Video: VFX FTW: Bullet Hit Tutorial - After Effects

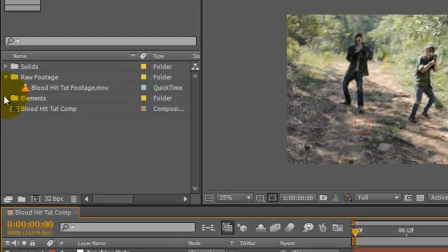All you need to do is take a black sheet or like a sheet like material, some baking flower a black balloon and what you want to do is tape
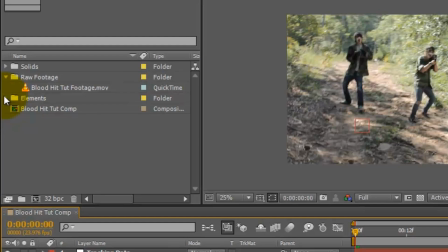the sheet to the wall you fill up the balloon with flour and air tape the balloon to the sheet and then put a camera on a tripod and crank up the shutter speed and if you can record 60 frames per second all you do hit record take a needle to the balloon then
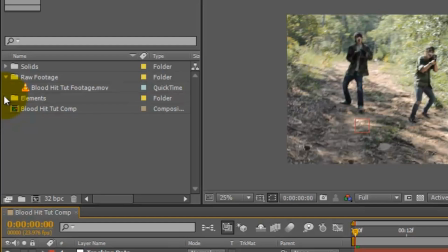an after effects just key out the black or change the transfer mode to screen if possible turn off the lights in the house and
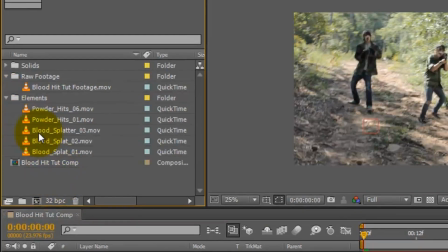have a couple of lights pointing at the balloon from the sides i've actually done this before on a couple videos moving on i take the powder hits
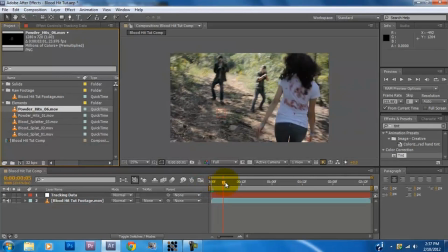and scroll over to where i want the effect to take place then i just put the powder hits on top of the footage this particular footage
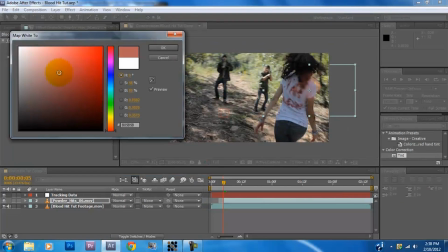is already keyed out so i grab my 10 effect and place it on top of the powder hit and then i just map out the black and white to reds and different
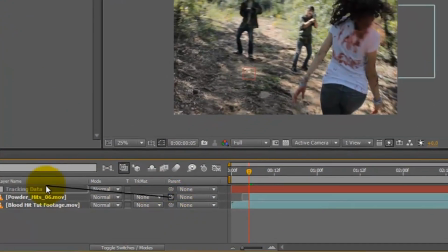shades so that it matches the footage then i just take my lasso tool beside the powder hits and lasso it to
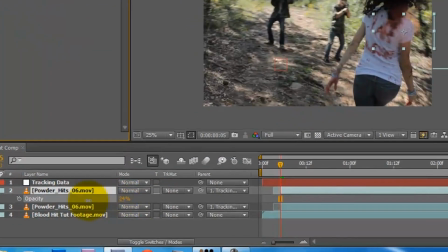the tracking data then one thing i like to do is a lot of people don't do this is i copy the powder hits shrink it down to size
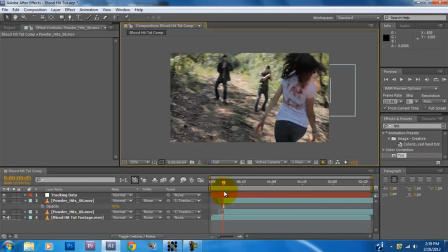and remove the tint this is much more replicative of squibs that are generally used on hollywood films then i just take a look at it
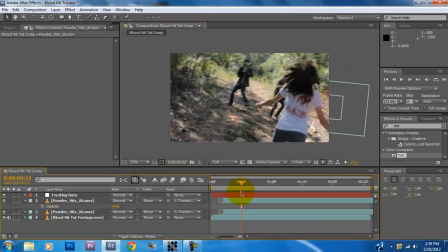and make sure it looks okay and that it does so I just move back into my elements folder and import in another powder hit by
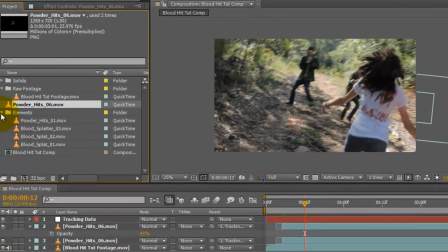the way smoke puffs are actually more commonly used in the powder hits but I like to use the powder hits because it's more representative of a bullet hit anyways so once again I move to where I want the effect to take
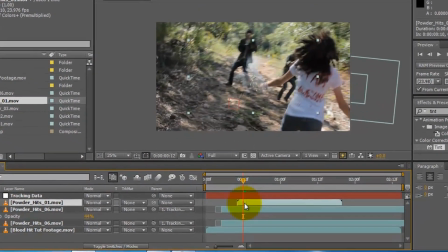place and place the element on top anyways so once again I move over to where I want the effect to take place, and I place the elements on top. And I like to cut off the first frame or so, just because it removes the sparks from the clip.
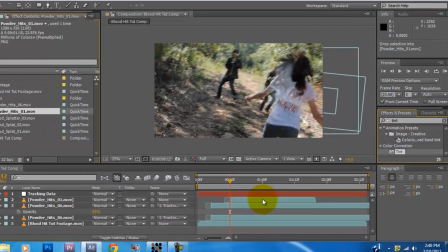And again, tint the powder to red, lasso it to the tracking data, then again, duplicate the powder hit and shrink it down.
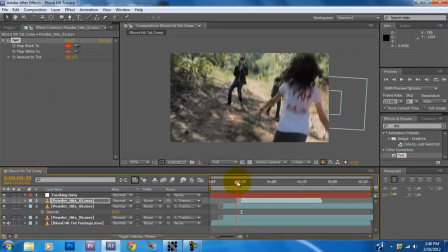Oh yeah, bring the opacity down to around 50% or so, then just do the exact same thing.
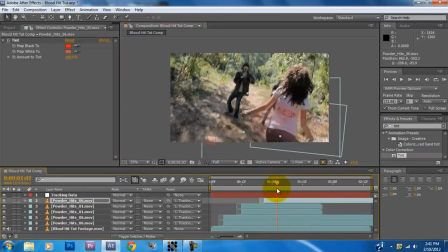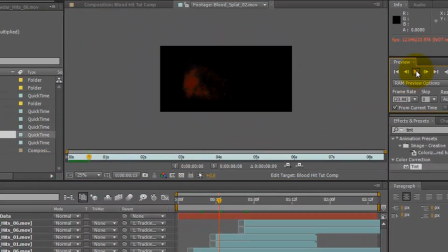Alright, now that I have all the blood hits that I need, I take the blood splat clips that I've already imported into the elements folder and decide where and when I want it to take place.
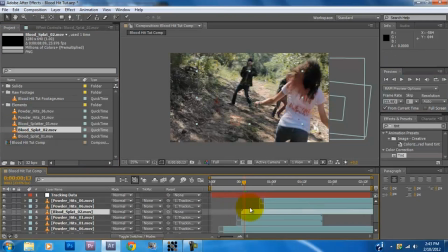Once I decide when I want the blood splat clip to appear, I decide where in the frame I want it. So I decided I want it to look like it shattered in the left shoulder and the blood splatter onto the camera. Once again I cut off the first few frames from the beginning and fade on the splat.
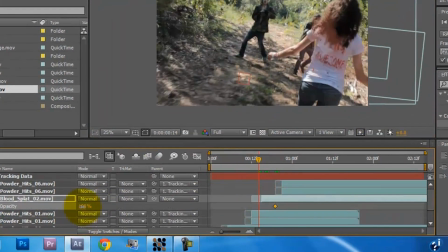And the next thing I do that I don't see many people doing is I take the Gaussian blur effect and drop it onto the blood splat.
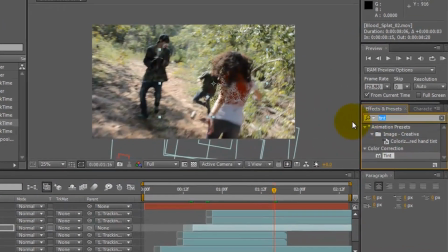Cause think about it, if something lands on the lens, it will be super blurred and barely recognizable.
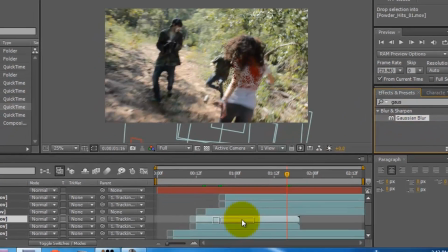Some people might even import the footage of a fly landing on their lens on YouTube and say that they caught footage of a ghost, which is a very effective way of getting fused.
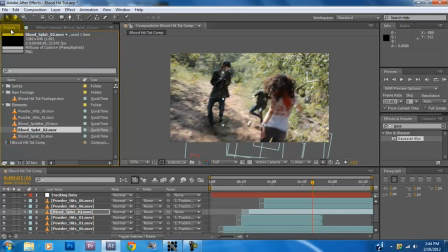I think I should try that. Anyways, blur the hell out of the splat, oh yeah, and splat, don't lasso it to the tracking data.
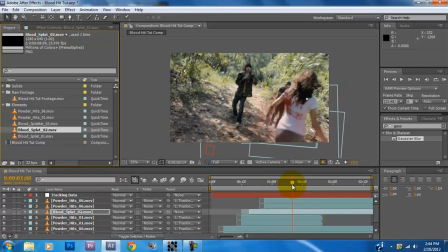anyways guys that's about it i wanted to once again thank everybody for subscribing if you ever need any advice or tips on filmmaking that i might can help
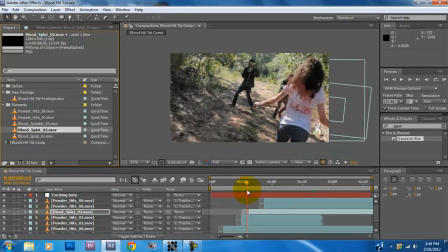on just email me at indyriot.com i wanted to also say that i am by no means the best vfx artist
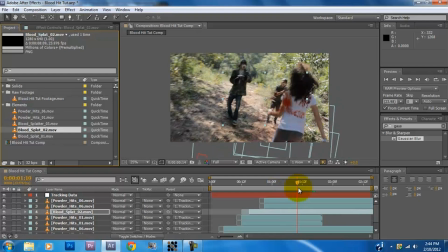i just have a pretty good understanding of the concepts i just wanted to really just i wanted to really just share my knowledge and support the filmmaking community
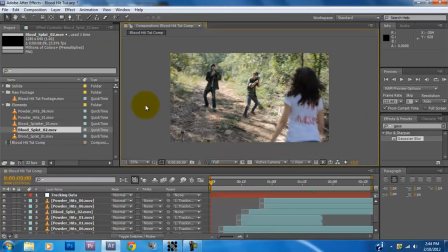i am always up for collaborations and that type of thing so just let me know Anyways, thanks for watching. Take care.